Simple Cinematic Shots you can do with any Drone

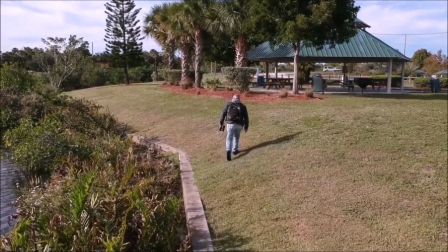Have you ever wondered how videographers, YouTubers, and filmmakers get their drone shots to look cinematic?
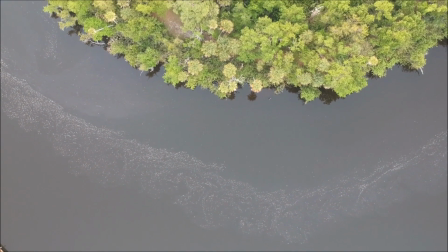In this video, we're going to look for a few techniques that will help you accomplish it.
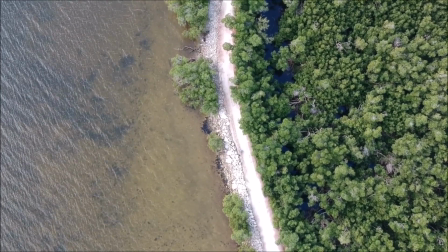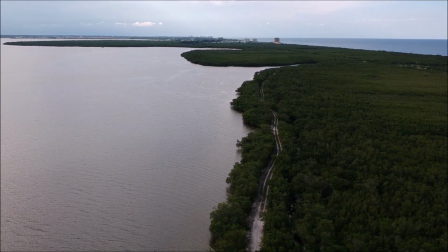And also some simple shots that you can do with almost any drone.
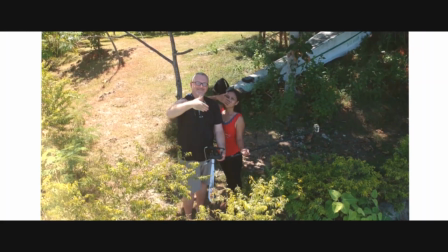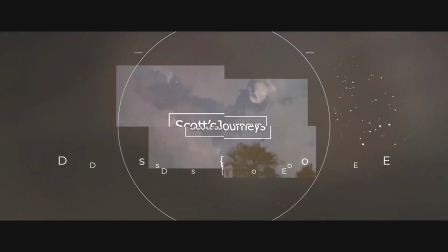What's going on? Scott with Scott's Journeys here, and you are watching simple cinematic shots that you can do with almost any drone. So first, let's take a look at those shots, and then we'll come back and we'll talk about how we made them.
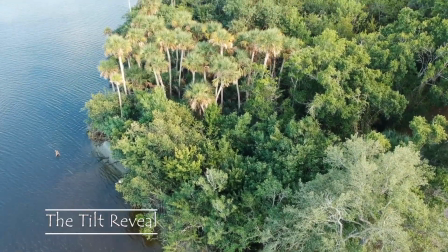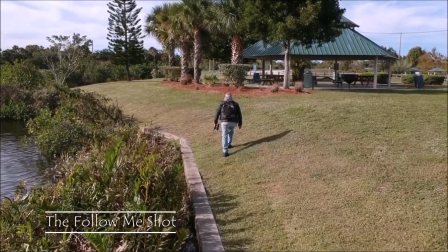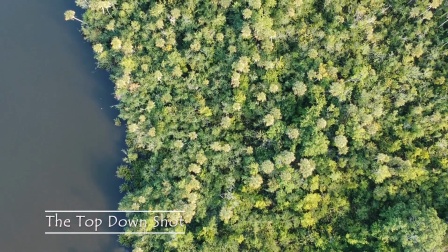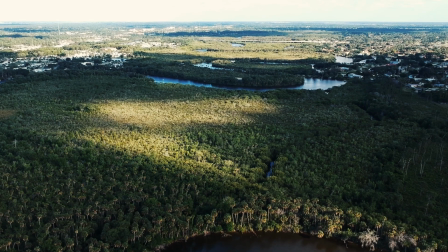So before we get started talking about how to shoot these shots, let me give you a couple of technical tips that will help you make your drone footage cinematic. One is to slow it down.
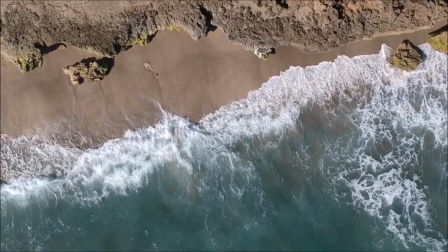Slow footage comes out better, it's more cinematic, it's prettier, just looks better.
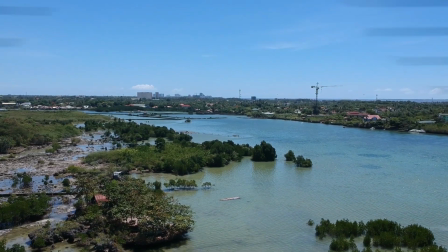When you're moving around at Mach 10 filming, things can be blurred, shaky, and distorted. The better footage, I think, comes from the slower shots. So slow it down. Another thing that you can do is in your editing. When you are editing your drone footage, if you come across a spot that is shaky, tilty, bad, cut that out, don't use it. I made this mistake plenty of times, but all you really want to go for are these short 5, 8,
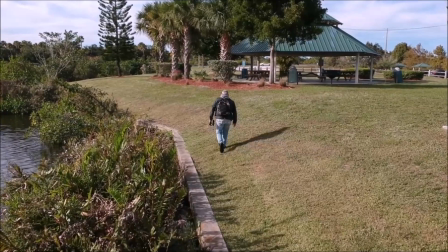10-second clips that are smooth, perfect shots, and you can use those clips, insert them in your vlogs.
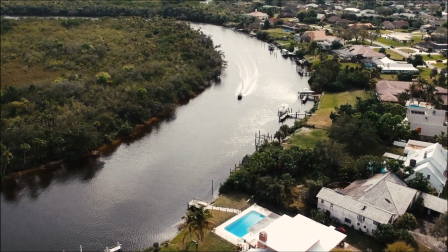If you want to reveal a location or put you in a location from a bird's eye view, that's the best way to use the drone shots, and they come out really cinematic when you shoot them like that.
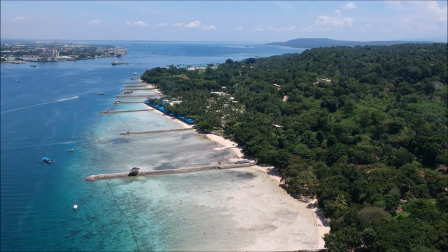Short clips, they don't have to be real long. So let's talk about the shots themselves. The first one that I showed you was the reveal. Now there are many types of reveal shots that you can do. I kind of grouped all the reveals just in this one title, tilt reveal. The tilt reveal, let's look at that one first.
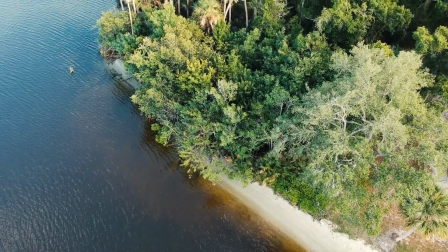That one is when you're flying the drone along and you have the camera pointed down and you slowly raise it to reveal your target of interest. Really cinematic, I like that shot. Now the other types of reveals you can do is, for one, let's say the droning.
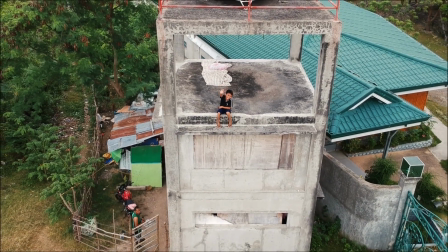The droning is a good one where you can focus on a person or a target or something,
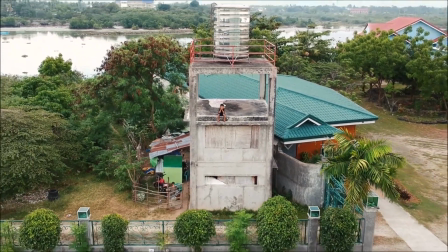a building of interest or something of interest, and you slowly back away and raise up from the target,
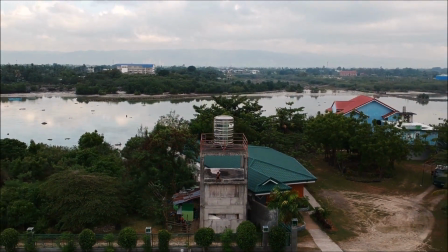revealing the surroundings of what's going on around. I love that shot.
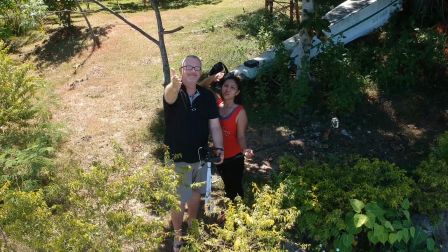I use it a lot in the vlogs that I did in Cebu with Rose, and those are really cool reveal shots.
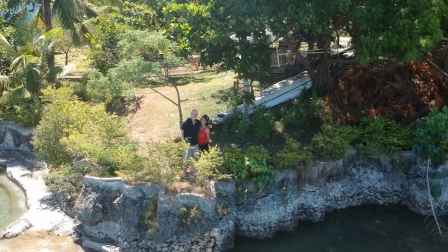Another one you can do that I really like is you keep the drone low to the ground.
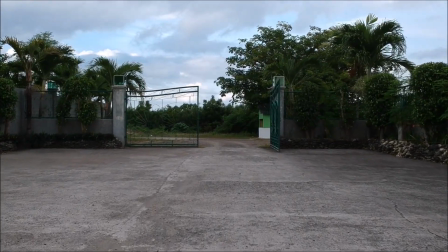Like in this shot, I was cruising along, it kind of almost looks like we're walking in a drive or a driveway,
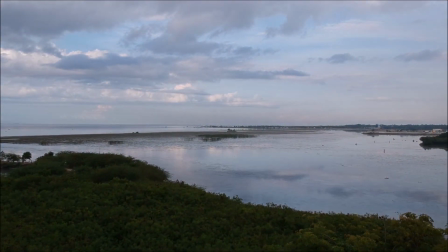and then the drone slowly raises up to reveal the surroundings of a beautiful island that we're on with all this water around us.
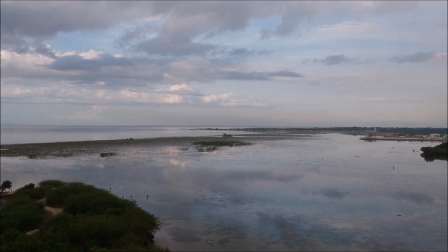That is a great reveal shot. Another great cinematic shot that you can do is the follow me shot, where that can actually help put you in the location in your vlogs.
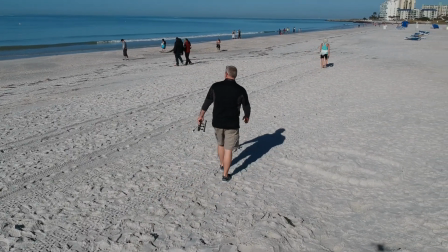Have the drone, you can do it a couple of ways, have it following you from behind, or even a side view is cool. The follow me shot is a really good shot to transition you from scene to scene or to open a scene.
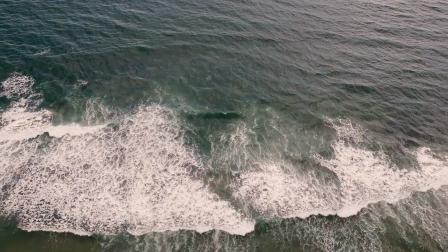There's also the two-way motion shot. That shot is a really beautiful cinematic shot that a lot of motion picture companies use to open up their movies.
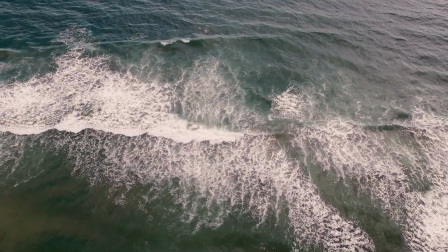That's when you're flying the drone along in one direction and slowly move it or pan it in another direction. Kind of gives you a multiple direction look at your target or what you're trying to reveal. All right, we're getting to one of my favorite shots that I love to do. As a matter of fact, I made a video on this shot recently.
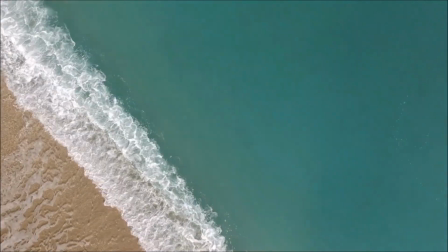It's called the top down. I love the top down drone shot because there is no other way,
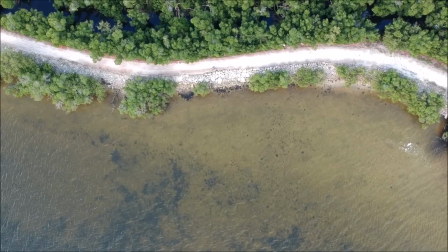hardly, unless you have a helicopter, to get this type of dramatic shot.
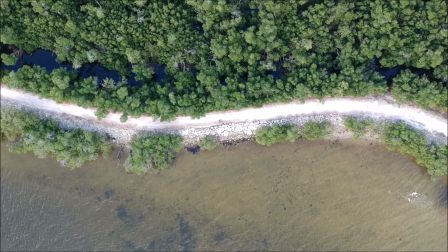It is literally a bird's eye view of what's going on down below.
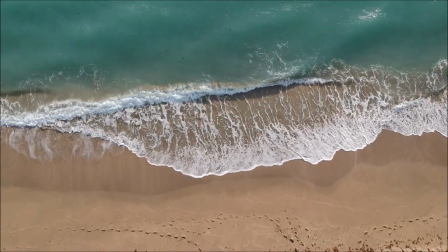As a matter of fact, some people call it the bird's eye view shot. I like the top down shot. That's what we call it here at Scott's Journeys.
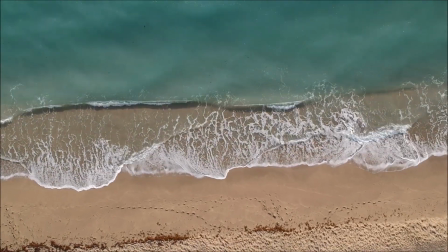But the top down shot is, you're just basically up high, filming straight down.
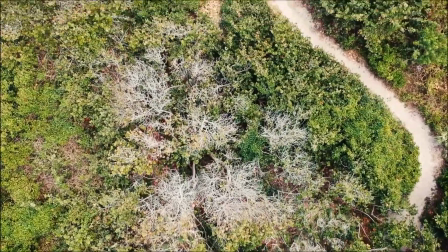Really beautiful to reveal the tops of the trees. You could use this as a reveal shot. Let's say you're just filming along, you want to film an open park area, so you're coming across the water or the tops of the trees and you reveal the subject that you're trying to reveal. Really great shot. I love the top down. I like to use the top down by the beach.
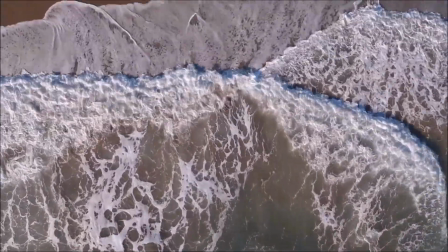I use it to follow the waves sometimes. I love that shot. Another great way to use the top down.
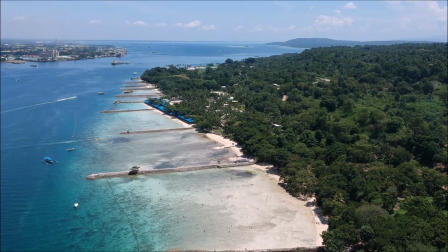Fourth and last shot that I want to touch on in this video is the go big shot. This is where you go big or go home.
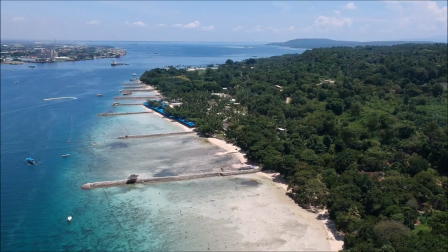In this shot, you want to take the drone up really, really high, following all rules and regulations.
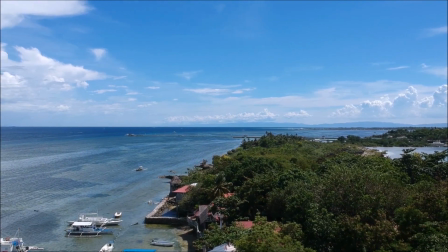Don't fly higher than you're supposed to in the class airspace that you're in. Never break any laws, but take the drone up as high as you're legally allowed.
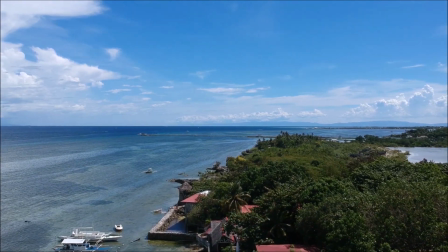Get a big full picture of the beautiful surroundings where you're at.
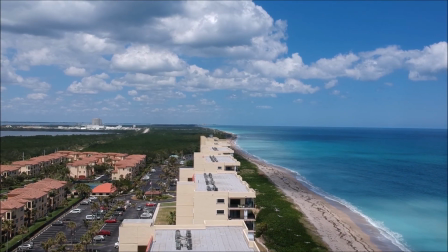This is what you see a lot of times in movies, the drone flying along slow, revealing the landscape.
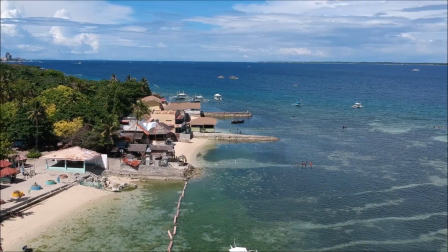This is a beautiful shot that you can do with almost any drone. And I think that if you use this in your vlogs,
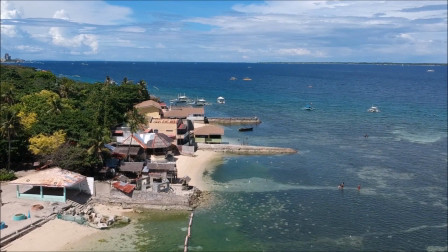it will definitely help give you a cinematic feel, help your viewers see where you're at, your location.
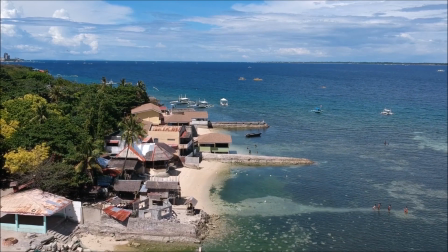And that's what the best thing about a drone, that's what it does.
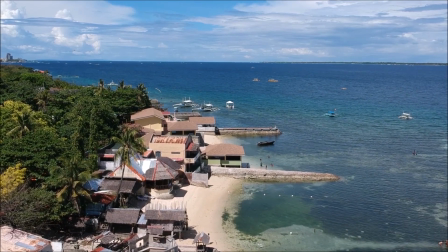It sets the location where you're at, gives your viewers a bigger picture of what's going on around you.
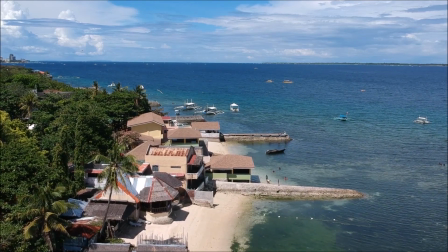That's why I love using drones so much. I hope you enjoyed this video. If there were some cinematic shots that you like to do that I left out of this video, put them down in the comments. And if you like this video and you found it useful, please hit that like button and don't forget to subscribe. I'm Scott with Scott's Journeys, and I will see you in the next video.